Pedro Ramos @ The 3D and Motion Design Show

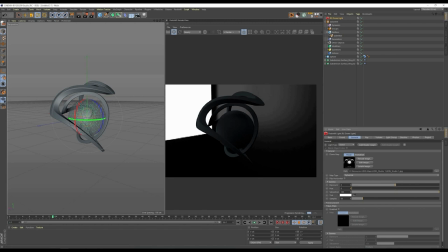Now that looks fine, but I think we can increase the exposure a little bit
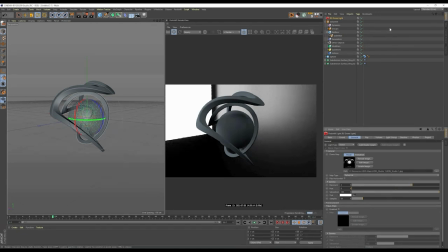to give everything more contrast and better lighting. And now we're going to play around with the dome.
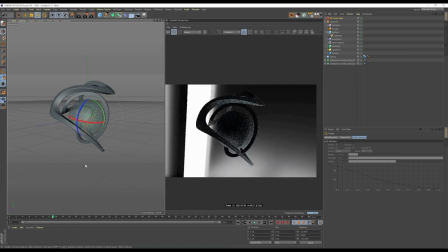We're going to hit R and rotate it in such a way that's going to give us a nicely lit scene.
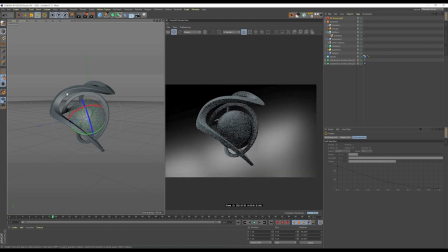Let's just leave it at something like that. That's fine.
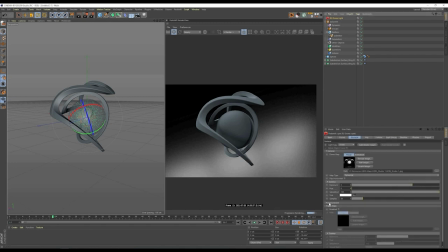Okay, and now let's make it, let's make the background alpha by enabling this as a backplate.
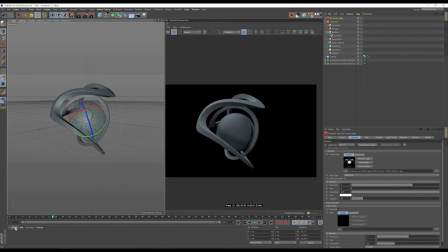And now we just need to create new textures. And this is super simple because I just used Redshift presets. So if we go under materials, we'll add a new material and double click here to name this gold. It's gonna be the gold for the these two rings.
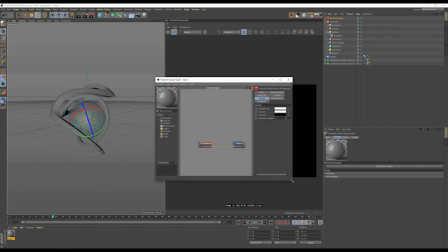And then we just select a gold preset.
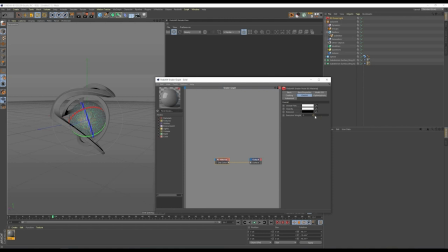So select the material, go under base properties and presets, gold. And now we get
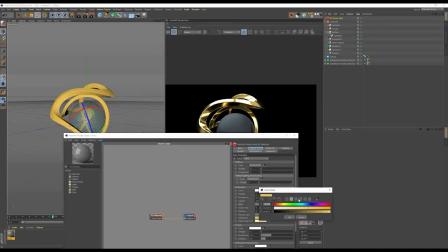this nice texture. I'm just going to change this color to something a little bit more orangey, reddish. And that's a little bit of a deeper kind of gold.
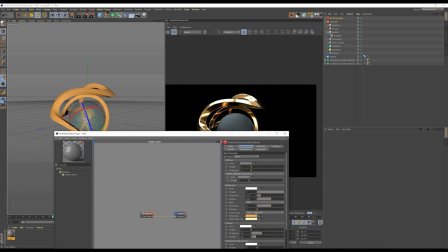I also did add a Maxon noise to the roughness. So if we do this, connect this to
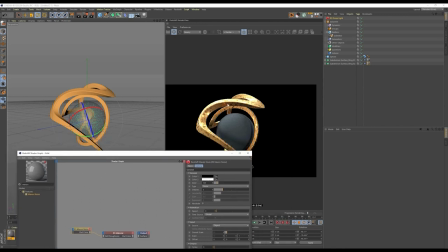reflection roughness, that's gonna give us a bit of variation in these reflections.
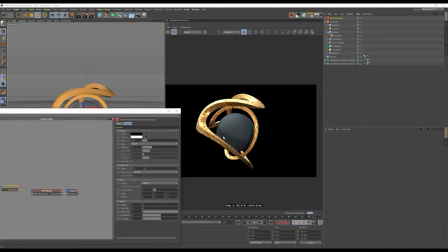So now we are going to make this this noise a little bit smaller actually. So if we go to overall scale, make it a bit smaller, and then we are going to decrease the contrast,
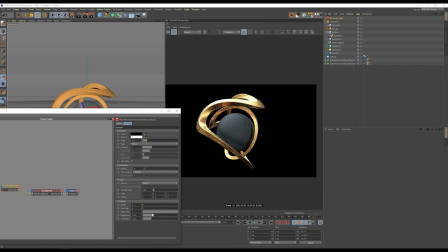and we are going to decrease the brightness, so we bring back some of those nice reflections, and going to decrease the contrast even more. Just feel free to play around with these obviously,
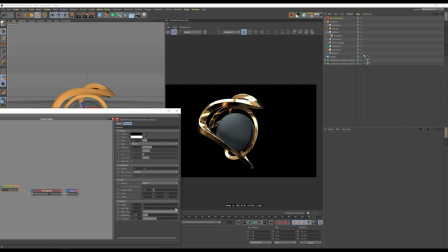and then again decrease the brightness, and just play around with this basically.
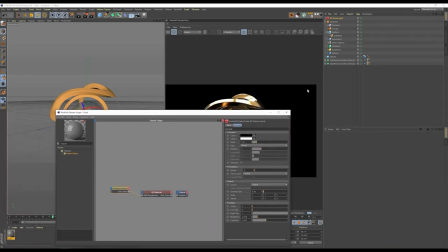You can add any other kind of textures to this, just customize the shader, that's your thing, completely up to you.
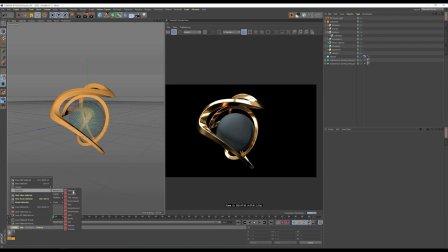And then we are going to add another new material to the sphere, there's going to be a glass preset.
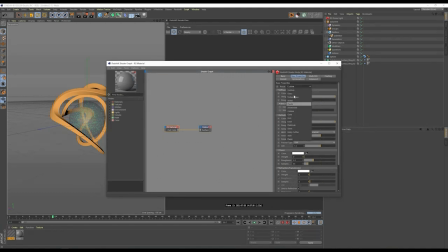So again, preset, glass, we apply it to the sphere.
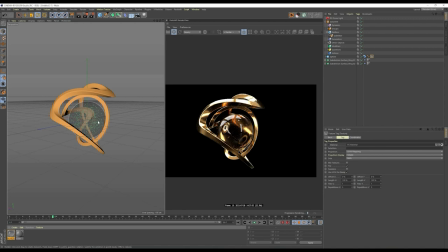And now we need to tell, the only thing that's left is telling Redshift how to render these particles. So in order to do that, we just need to drop on the XP emitter, we just need to drop a Redshift tag,
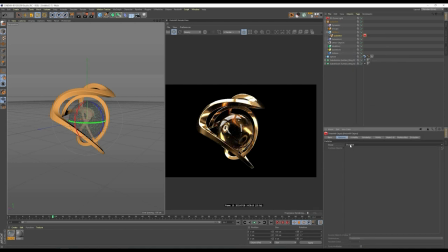object tag, and then here in the particles tab, we select sphere instances. And now this is going to be rendering the particles properly.
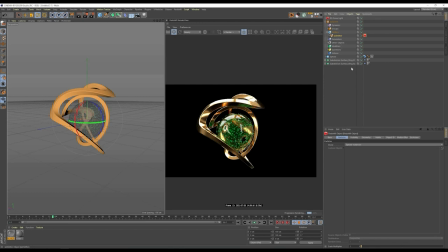Now if we actually go back to that XP emitter under the display tab, if we don't want these to be green, we can select a different color. We are going to actually select the color of the particles to be coming from a gradient.
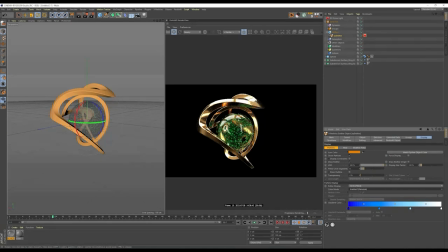Now this is not being reflected for a couple of reasons. First of all, we need to get rid of this state, we need to clear it and set a new one. So if we play this again, now we are getting the right kind of color.
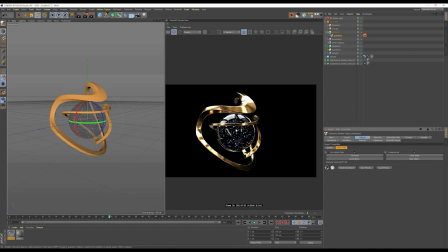So we set this as a state, and then we want to make these particles light.